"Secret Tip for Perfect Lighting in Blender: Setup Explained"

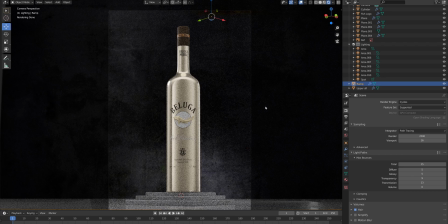[0:02]
Hey, what's up everyone, my name is Andy, and in this short video I'll explain how I set up lighting in this scene in Blender.
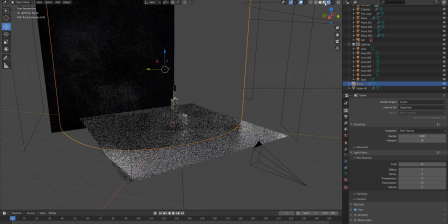[0:09]
And so here's the overall view of my scene.
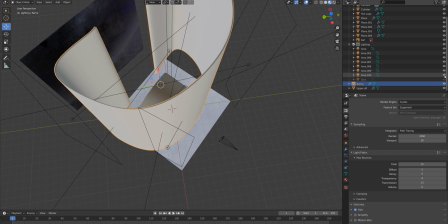[0:15]
So let's start from the very beginning, and I'm gonna turn off all light sources in this scene, and I'm gonna show you one by one what's going on there.
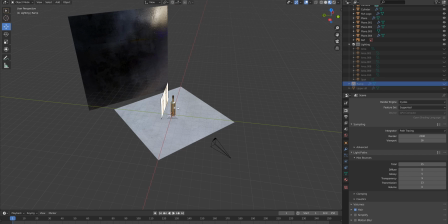[0:24]
I'm gonna turn off these parts, and also have reference on the background.
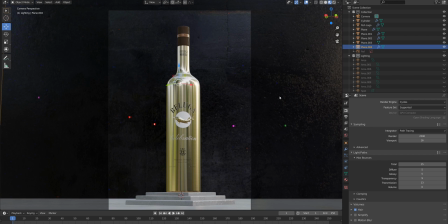[0:32]
Let's turn it off. So here's a scene with light without any light sources, and let me turn on this one.
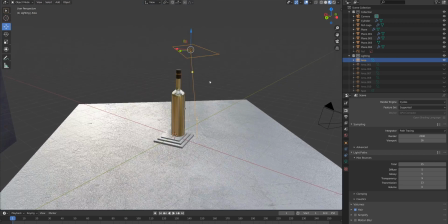[0:42]
And where is it? Here it is. It's located right above the bottle, as you can see here.
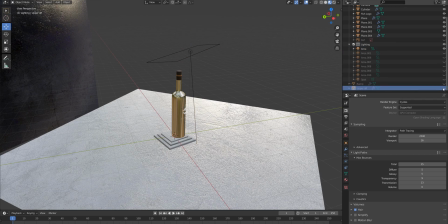[0:51]
And one important part is that I have some sort of diffusion about the bottle.
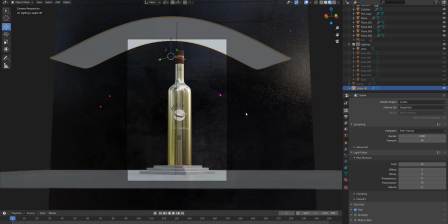[0:59]
That's because, let me switch to camera view and switch to rendered mode.
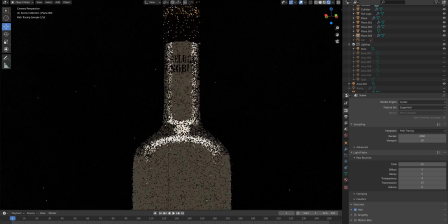[1:08]
So here we are, and let me zoom in slightly so you'll see what's going on better here.
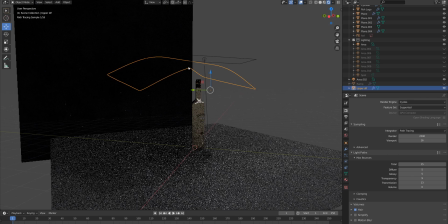[1:16]
This diffusion panel above the bottle has semi-translucent material which allows light to pass through it.
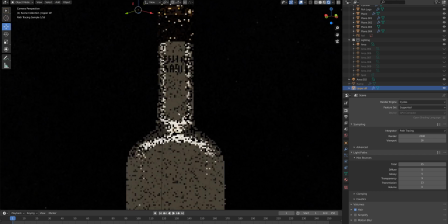[1:23]
And what it gives us, first of all, let me turn it off, for example.
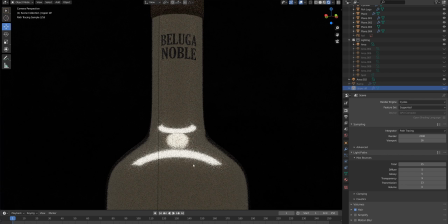[1:28]
And you see that highlights on the top part of the bottle is kind of really harsh, with hard edges.
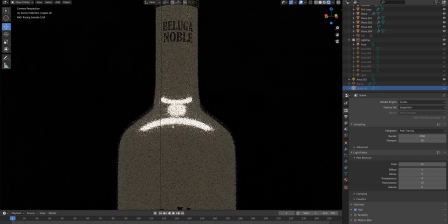[1:34]
And as this bottle is highly reflective, you see that it's not really pleasant highlight. And as soon as I turn it on, you see that those highlights become much smoother,
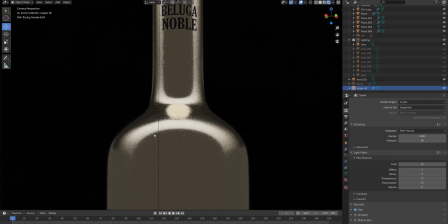[1:49]
and we have some sort of small gradients on the neck and also on the top part of the bottle as well.
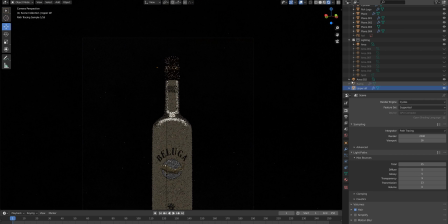[1:58]
So for me, you can, by the way, adjust, of course, the size of the diffusion panel easily.
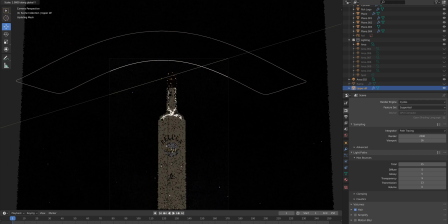[2:05]
You can make it bigger, for example, whatever.
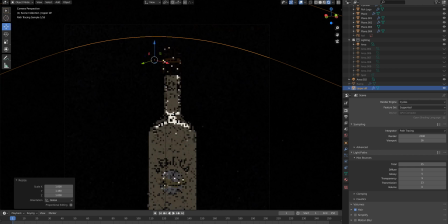[2:10]
If you want to cover a larger area on the bottle, you can tweak the size of
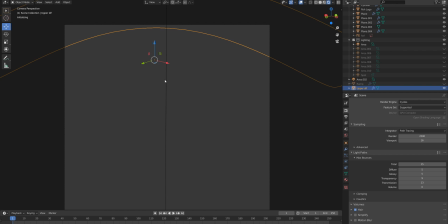[2:18]
this modifier, of course, as we work in 3D and everything is possible. So let me turn on the next light source.
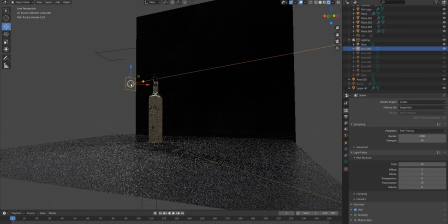[2:25]
This is the kind of, I would call it, small softbox, as if I work in a studio,
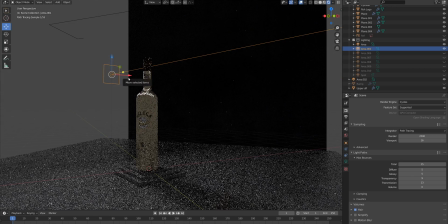[2:31]
I probably would use some sort of maybe snood or barn doors, I don't know.
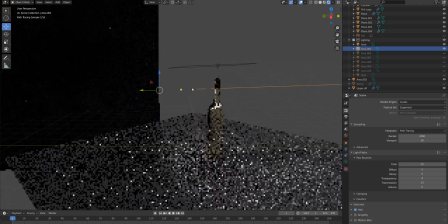[2:40]
But in 3D, this is just a small area light. By the way, all the lights I use in this scene, they are just simple area lights, standard area lights.
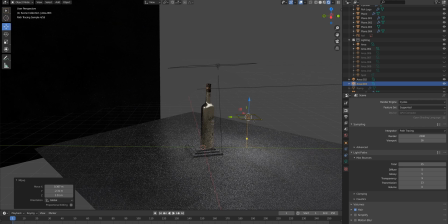[2:49]
I just tweaked size of each light source, of course, but nothing fancy there.
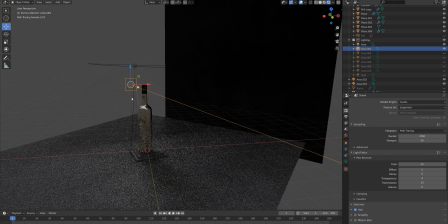[2:59]
So let me delete it. So the main goal of this small light source is to bring some highlights
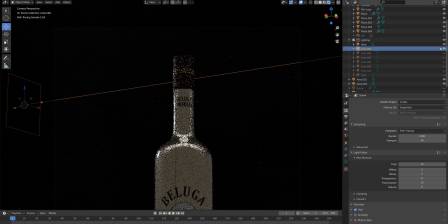[3:10]
on the cap, as you can see here. Let me turn off. Here's the dotted light source, and with it, there's kind of really subtle touch for the cap, and also there's additional highlight
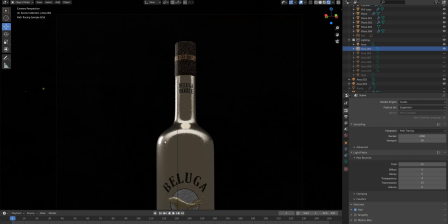[3:30]
on the left part of the bottle, and kind of bright spot on the left as well.
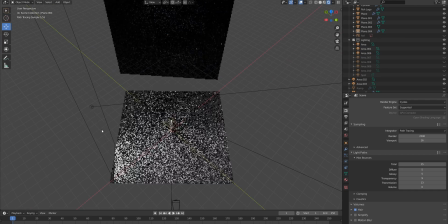[3:39]
The next light source is positioned in front of the bottle and on the left, as you can see here.
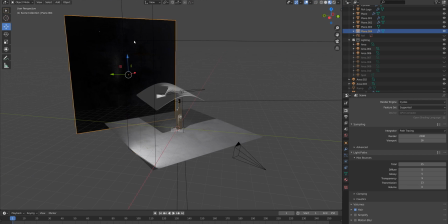[3:47]
So this light source, and
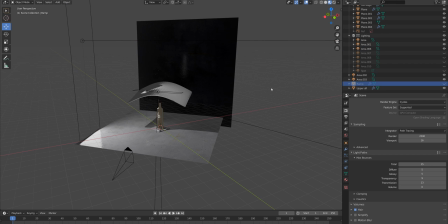[3:52]
let me turn on this custom diffusion material.
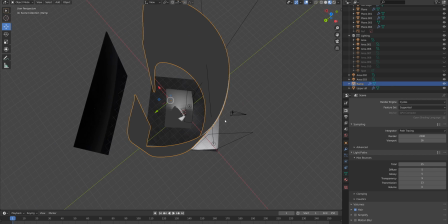[3:59]
So this diffusion panel also has some sort of semi-translucent material which allows the light pass through it,
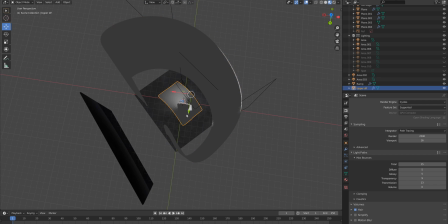[4:06]
as I said before, as it works basically as this one, but it's just much larger.
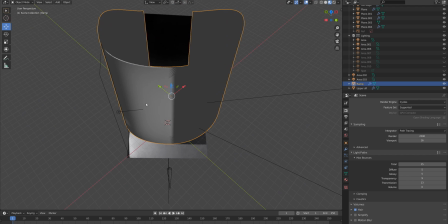[4:13]
And this light source is positioned in an interesting way.
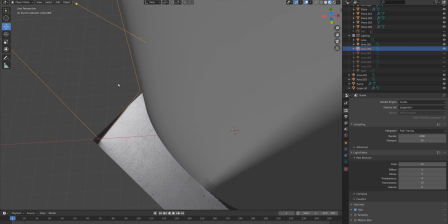[4:19]
As you can see, this edge is closer to the diffusion panel than that one, so that's why
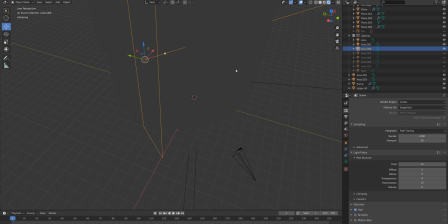[4:27]
I got some sort of gradient on the left part of the bottle. Let me show you how it works again.
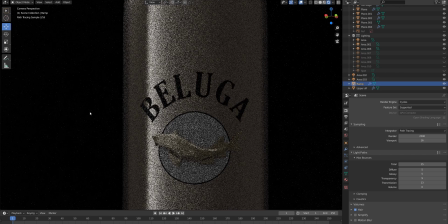[4:34]
As you can see, with this light modifier around the bottle, I got nice gradient,
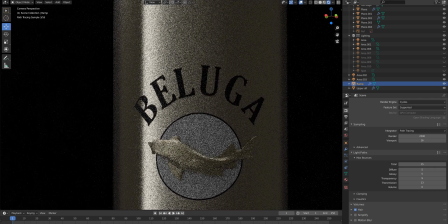[4:43]
and closer to the edge, the light intensity is really high, and then it gradually falls off left to right.
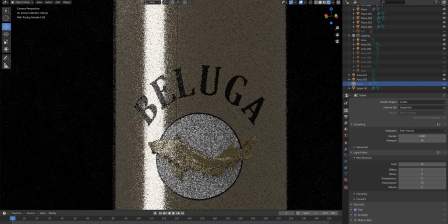[4:53]
And without it, I would have just hard straight highlight without any gradients. And that's not what I wanted.
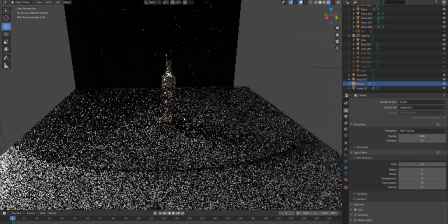[5:05]
That's why I created this huge light modifier in front of the bottle.
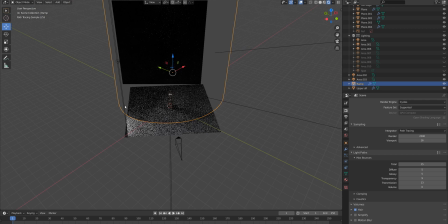[5:11]
Basically, it covers
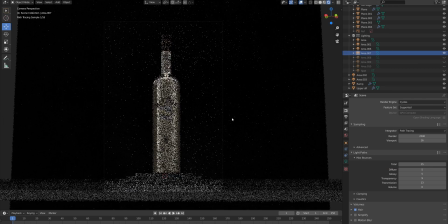[5:16]
the bottle around. So let me turn on the next light source. It works similar as previous one, as you can see here.
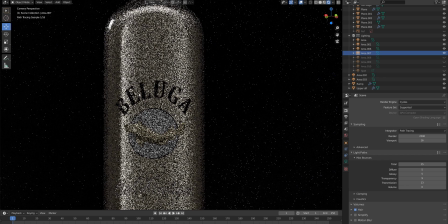[5:25]
Let me zoom in.
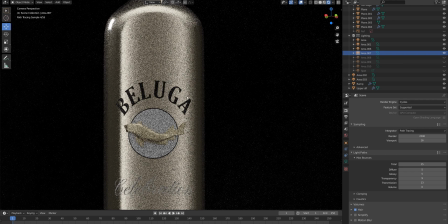[5:28]
But the light pattern is kind of, the lighting on the right side is more flattened compared to the left side, as you can see.
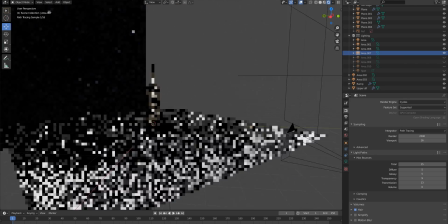[5:35]
There is no hard gradient on the right side, and that's because I put this light source slightly at the distance
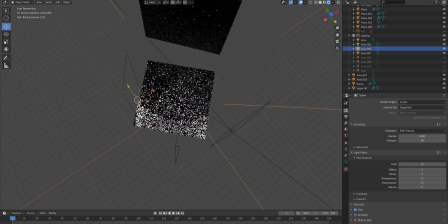[5:44]
before this diffusion panel, as you can see here. This one, the previous light source, is really close to this diffusion panel, and this one, there's a distance between area light between that light source and diffusion panel, as you can see here.
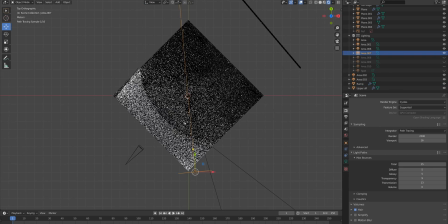[5:58]
Let me switch to the top view, you will see it better. So here's the
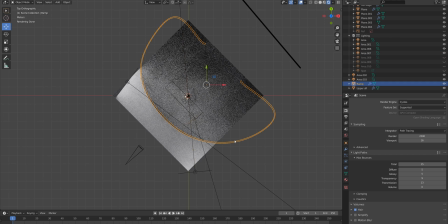[6:05]
diffusion panel, and this is the light source, and this is the previous one. I hope that makes sense, because the distance between the diffusion panel and light source is increased.
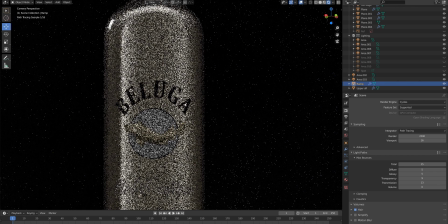[6:21]
I have a kind of smoother pattern, light pattern on this right side of the bottle.
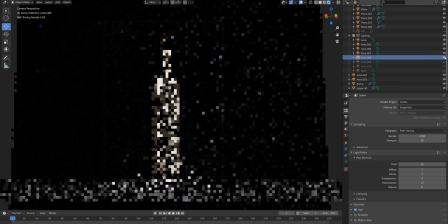[6:29]
Let's turn on the next light source, and this is,
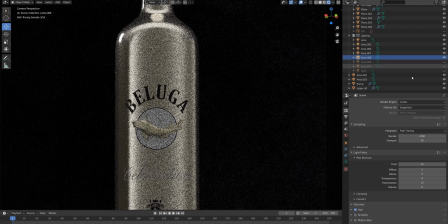[6:35]
I guess it's somewhere on the right. Yes, you see this highlight closer to the edge.
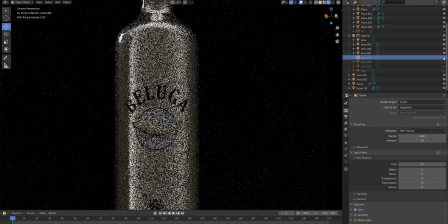[6:43]
Here's without the light source, and
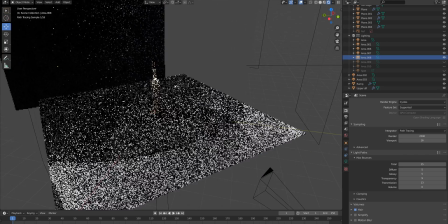[6:48]
with that light source being turned on, and it's located right here.
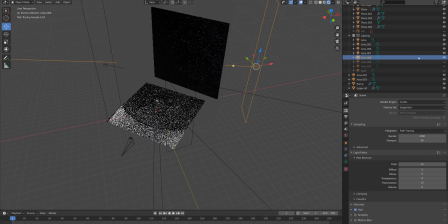[6:55]
Here it is, yeah. As I can see, yeah.
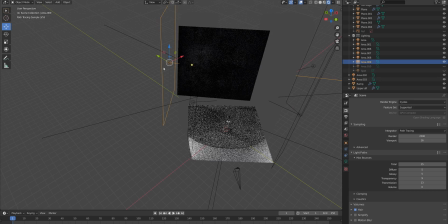[7:03]
So let me turn on the next one. By the way, this one is much a larger light source, as you can see here.
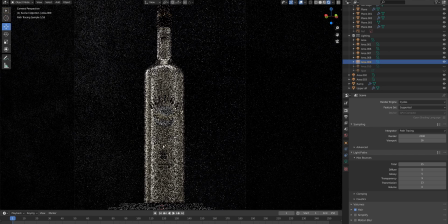[7:11]
So let's get back to camera view.
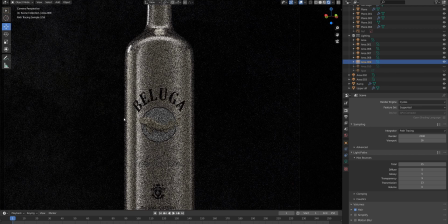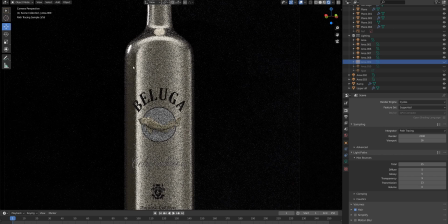[7:19]
So I just kind of wanted to feel this left side on the bottle closer to the edge.
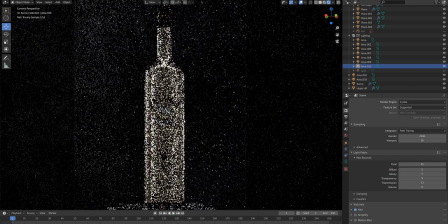[7:32]
Let me turn on the next light source, and here is some sort of rim light for the right edge of the bottle.
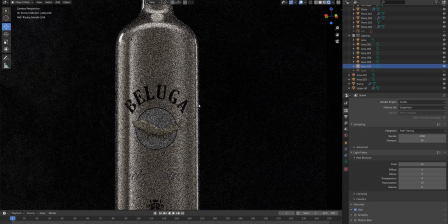[7:39]
As you can see, it's really narrow light source, as you can see.
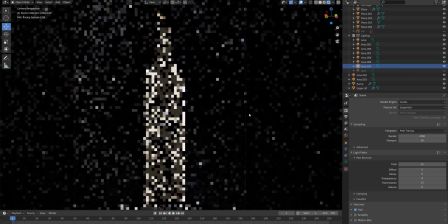[7:47]
Here's without it and with it, and it positioned I guess
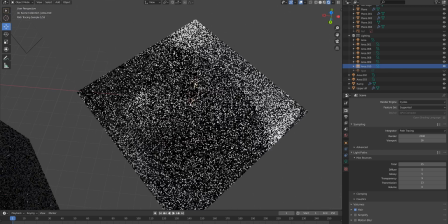[7:53]
somewhere behind the bottle. Let me switch
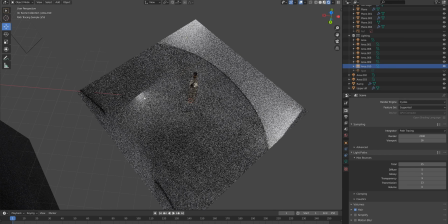[8:00]
to this mode to better see what's going on.